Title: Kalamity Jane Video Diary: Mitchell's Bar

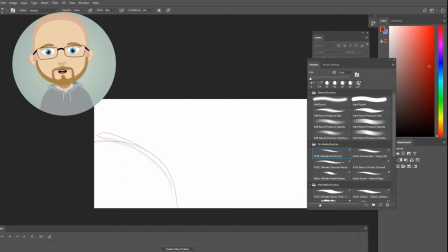All right, hello everybody, and welcome to the inaugural Calamity Jane Adventure Hour video diary.
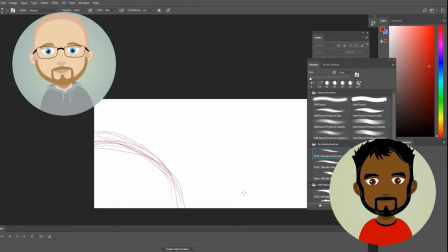My name is Eric Studer. I'm one of the co-creators of the cartoon. Hello, and I'm James Jacob, another co-creator of the cartoon. And it is a pleasure to have our audience with us today.
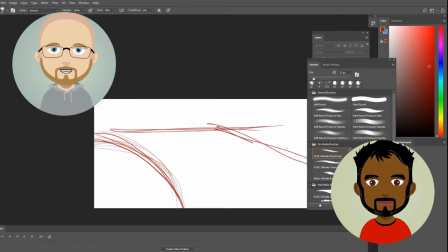James, today we're going to be talking about a new location for the cartoon, and I wanted to get your thoughts on
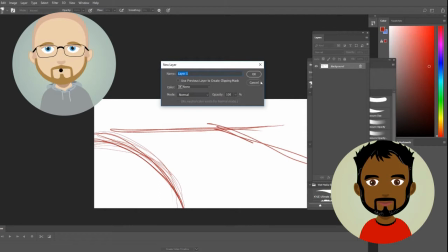exactly why you're going about this the way that you're going about it.
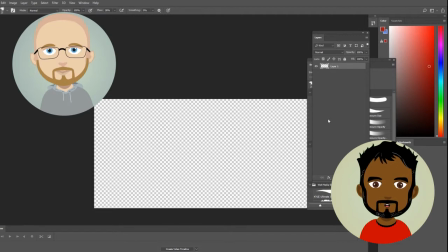Well, as we were working through the story, we get to a point where Calamity Jane,
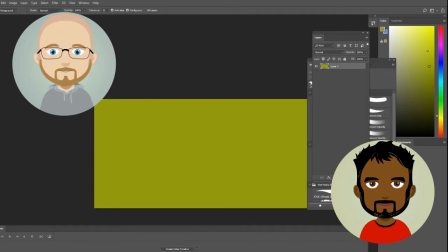our heroine, needs to enter a bar type of situation. So I am kind of just experimenting, as you see here,
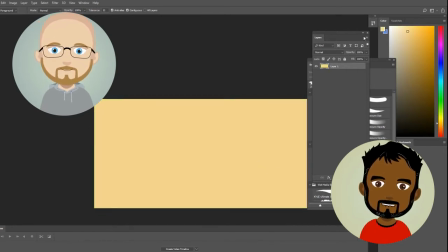with color palette and trying to get this color palette is actually kind of a generic kind of a feel, so I want to keep it kind of neutral for now. Is there a reason why you like to keep it neutral? Yeah, because I want to think about color a little bit later. I want to think about layout, and I want to think about the structure of the space first, and then I'll think about color later.
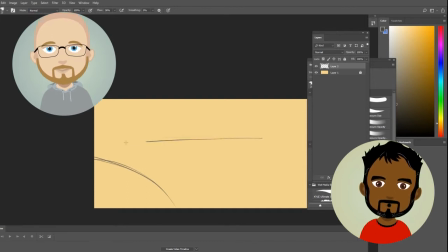What's funny is color's in my head, and I know what I kind of wanted to do, especially when I was drawing this particular layout. But I still want to keep everything kind of black and whitish, or with a tan background to kind of just keep everything kind of muted and just think about line work and shapes.
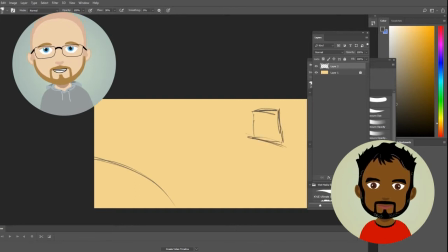And what kind of structure do you start with? How do you start anchoring the environment when you go about thumbnailing it like this? I like to think about a scene that's kind of, for lack of better description, it would be like an anchor type scene, like a scene that's really kind of helps set the stage of
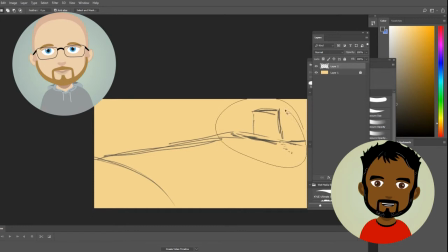what we see through Calamity Jane's eyes as she enters a new venue. So in this case, I'm actually kind of trying to set up the venue in a way where we get a really good kind of landscape kind of view of the bar.
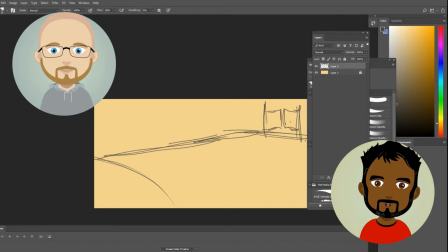So you can see here, I'm actually kind of doing the saddle swing doors of where she's going to enter. Like, how is this going to feel when she enters in? So I want to actually be inside the space and kind of feel like where she can actually walk around, what's in the bar itself. And it's in my head, and I just have to figure out a way to get it out on digital paper.
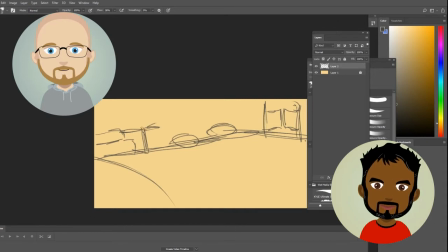Well, I think it's a good transition point, because what I wanted to talk about is what is this location, and this is the Prickly Pear. This is the saloon that most of the characters are going to spend a fair amount of time in.
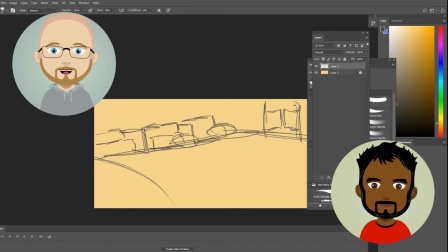It's a central location in the town of Dry Gulp Gorge, where most of Calamity Jane's show takes place in, and the inspirations for the saloon are pretty interesting. Mitchell Winchester, who we'll talk about in a little bit more and later on in the video,
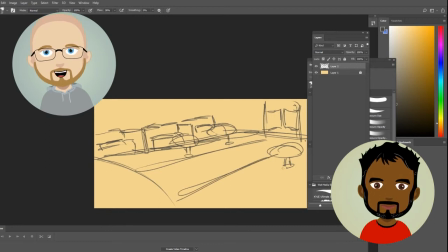is a bit of an oddball in that he's kind of a failed stand-up comedian, and he exists in the Dry Gulp Gorge town and owns the Prickly Pear.
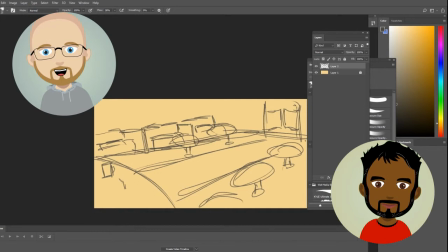And because he's a failed stand-up comedian, the saloon has taken on an odd kind of blend of two different locations. It's actually part Western style bar and part stand-up comedy club.
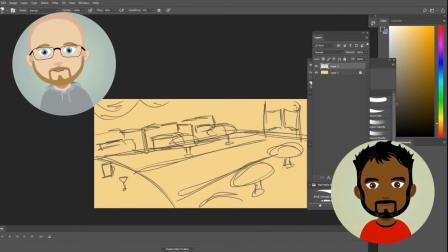James, you want to speak to that a little bit, and how you go about managing those two very different themes into one single location? Well, as you mentioned, he is a comedian. When we talked about Mitchell Winchester, we knew that he needed to be we needed a bartender in our typical Western type of town.
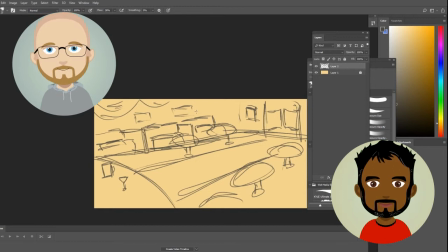We knew what we wanted there, but as we kind of discussed him, he seemed to be a really integral part into Calamity Jane's life when she kind of takes respite, or she's kind of in town, kind of getting the feel for what's happening in this world.
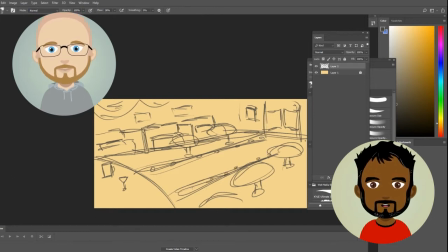So Mitchell Winchester, in a way, is a pretty important messenger for her, and an icon for the town. But I also wanted them, I kind of, we knew that we wanted something kind of special with him too.